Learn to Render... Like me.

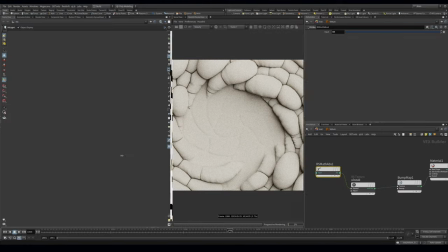(8:17)
And that's starting to look a little bit better. So I can pop this out to make this a little bit easier to see.
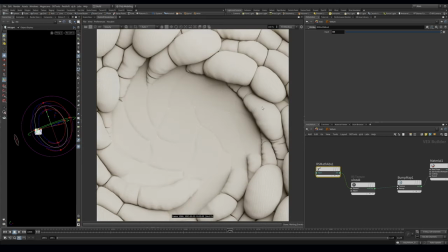(8:23)
Do a quick backward render. So you can see that this bump map gives it just kind of a little bit more flavor and texture. Now, let's set this to raw. Just make sure that it's picking the right one. And this doesn't need to be so big. Maybe we can turn this down a lot. Let's turn off bucket rendering. Just get this real subtle kind of look here.
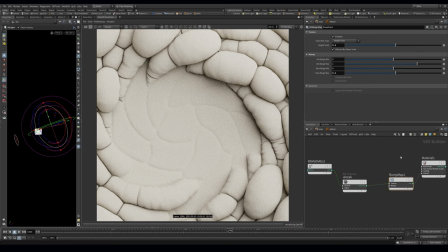(8:44)
This may still be too big. We'll go down to 0.1.
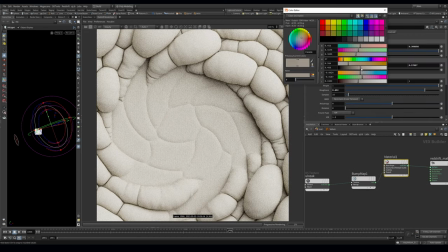(8:48)
And in our material, we want this to be a bit brighter overall.
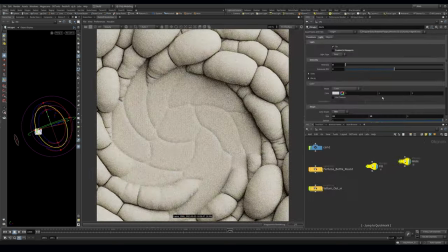(8:56)
Just crank our light a little bit more.
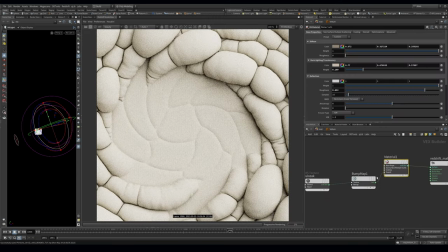(9:03)
All right, so that's starting to look a little bit better. I think this is still too high, and maybe we can just push this up. Okay, so it's starting to get a little bit closer to where I was. I did do a little bit of post on mine where I pulled out some of this yellow.
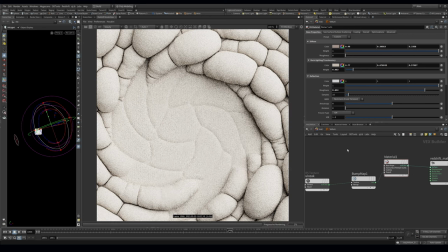(9:19)
And we can maybe try and do it over here. And then we can turn this light down a little bit. The other thing that's sometimes nice to add is you can add a Fresnel node, but you can also add in sheen.
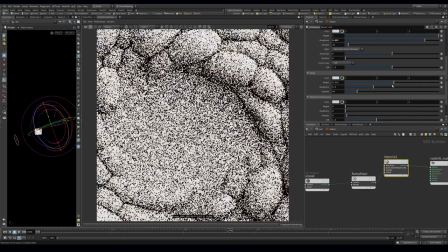(9:36)
So sometimes it's nice just to add a little bit of sheen.
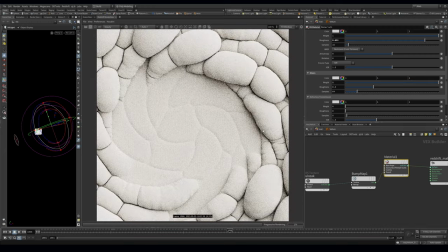(9:40)
So if you go too big with sheen, kind of overwrites everything, but you kind of get this really nice softness to it. Sometimes I just like to add in a little bit of it to see what that looks like. So like that just kind of adds a little bit of softness to the overall thing.
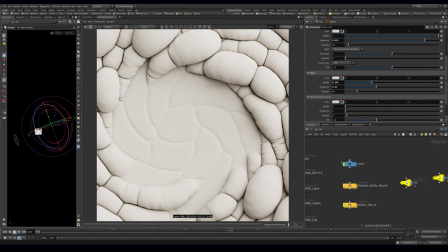(9:54)
And I think that's how I ended up with this texture on here. And you can see without this background node, you get these little black gaps. Whereas with this background, you don't notice them as much. They kind of just hidden there. Now, if you really looked for them, you could probably see them. But with everything else going on, you don't really notice it.
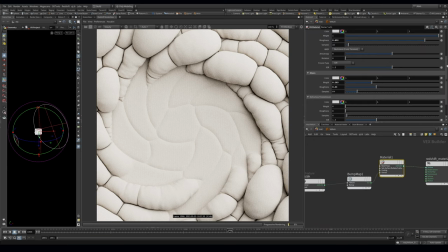(10:12)
So these shadows are still quite harsh. And we can come in here now and we have this kind of slider that lets us dial this in.
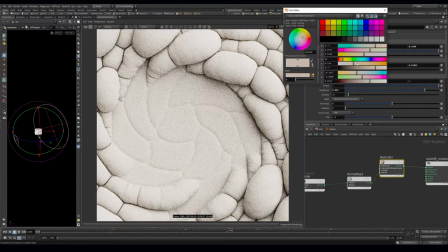(10:20)
And maybe we just give it a bit of an orange tint just to kind of break it up a little bit more.
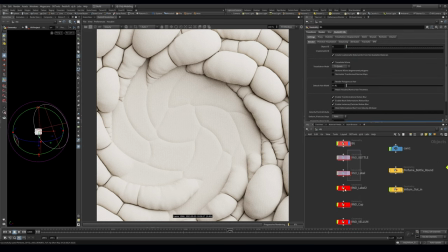(10:27)
Okay, so I think for the cloth, that looks pretty good. The next thing we want to do now is we want to look at this bottle and let's turn it on and let's just see what by default we get.
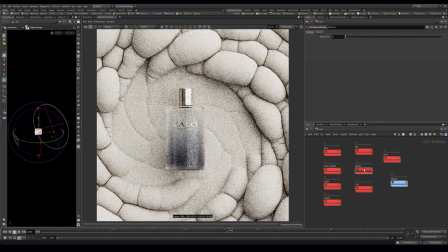(10:36)
And while that's going, I just want to talk about the materials. So for the bottle itself, I have a gloss render region here.
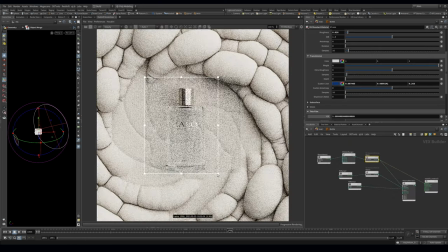(10:43)
Gloss is quite slow to render with everything else going on.
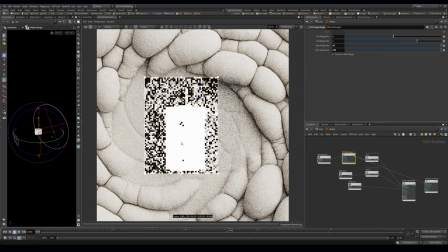(10:47)
And I'm using this thin film with a max on noise here.
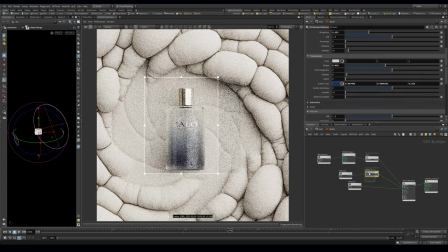(10:52)
Just kind of gives it a slightly different look. And then I've got a glass material here with subsurface scattering. So it kind of gives us this deep, rich blue. And I'm using a ramp to kind of ramp it like that.
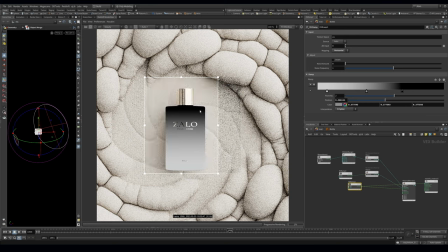(11:03)
And then I'm using another ramp from kind of a whitish to black to blend between these two materials.
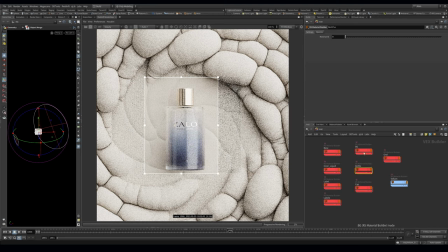(11:10)
That's how I get this glass to go across. And then in the cap, I just have an old copper preset from the old materials. And then I have a displacement, which is just these lines. And this comes from Travis Davis pack of displacement textures. It's got some really nice ones and it just kind of adds some detail in there.
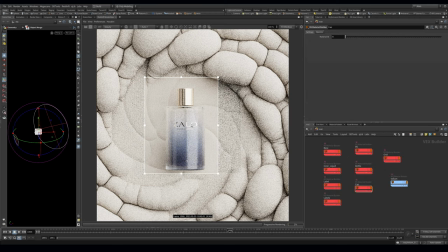(11:29)
And then for these logos, again, I just have the same copper preset as up here just to kind of add these. Okay, so now obviously this doesn't look very good because our lighting is a little bit harsh. So we can kind of jump in here and we can fix that. So there's multiple ways that we can do this.
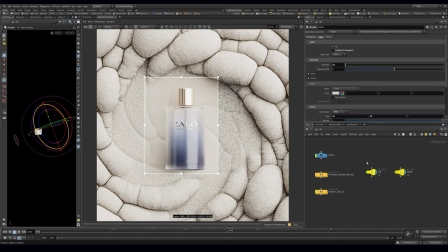(11:46)
The one way is that we can use light linking and just have these two lights affect the cloth and have other lights do the bottle. The other way is that we can use these lights to affect the diffuse of the bottle, but in the contributions, we can remove it from the reflection. So you'll see here that now I don't have that crazy harsh reflection on the bottle here.
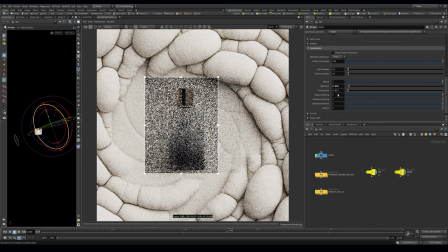(12:06)
So I like to just remove that down and I'm going to take it completely out of the transmission.
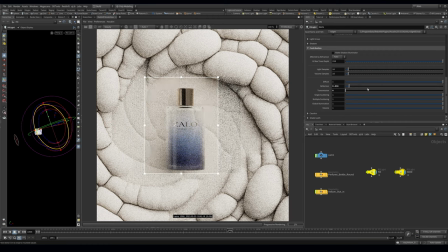(12:11)
So you see, we have a lot more control now. It is contributing to the scene, but it's not overblowing the whole bottle. And we can do the same with this full lights just to make sure I won't have any reflection or transmission.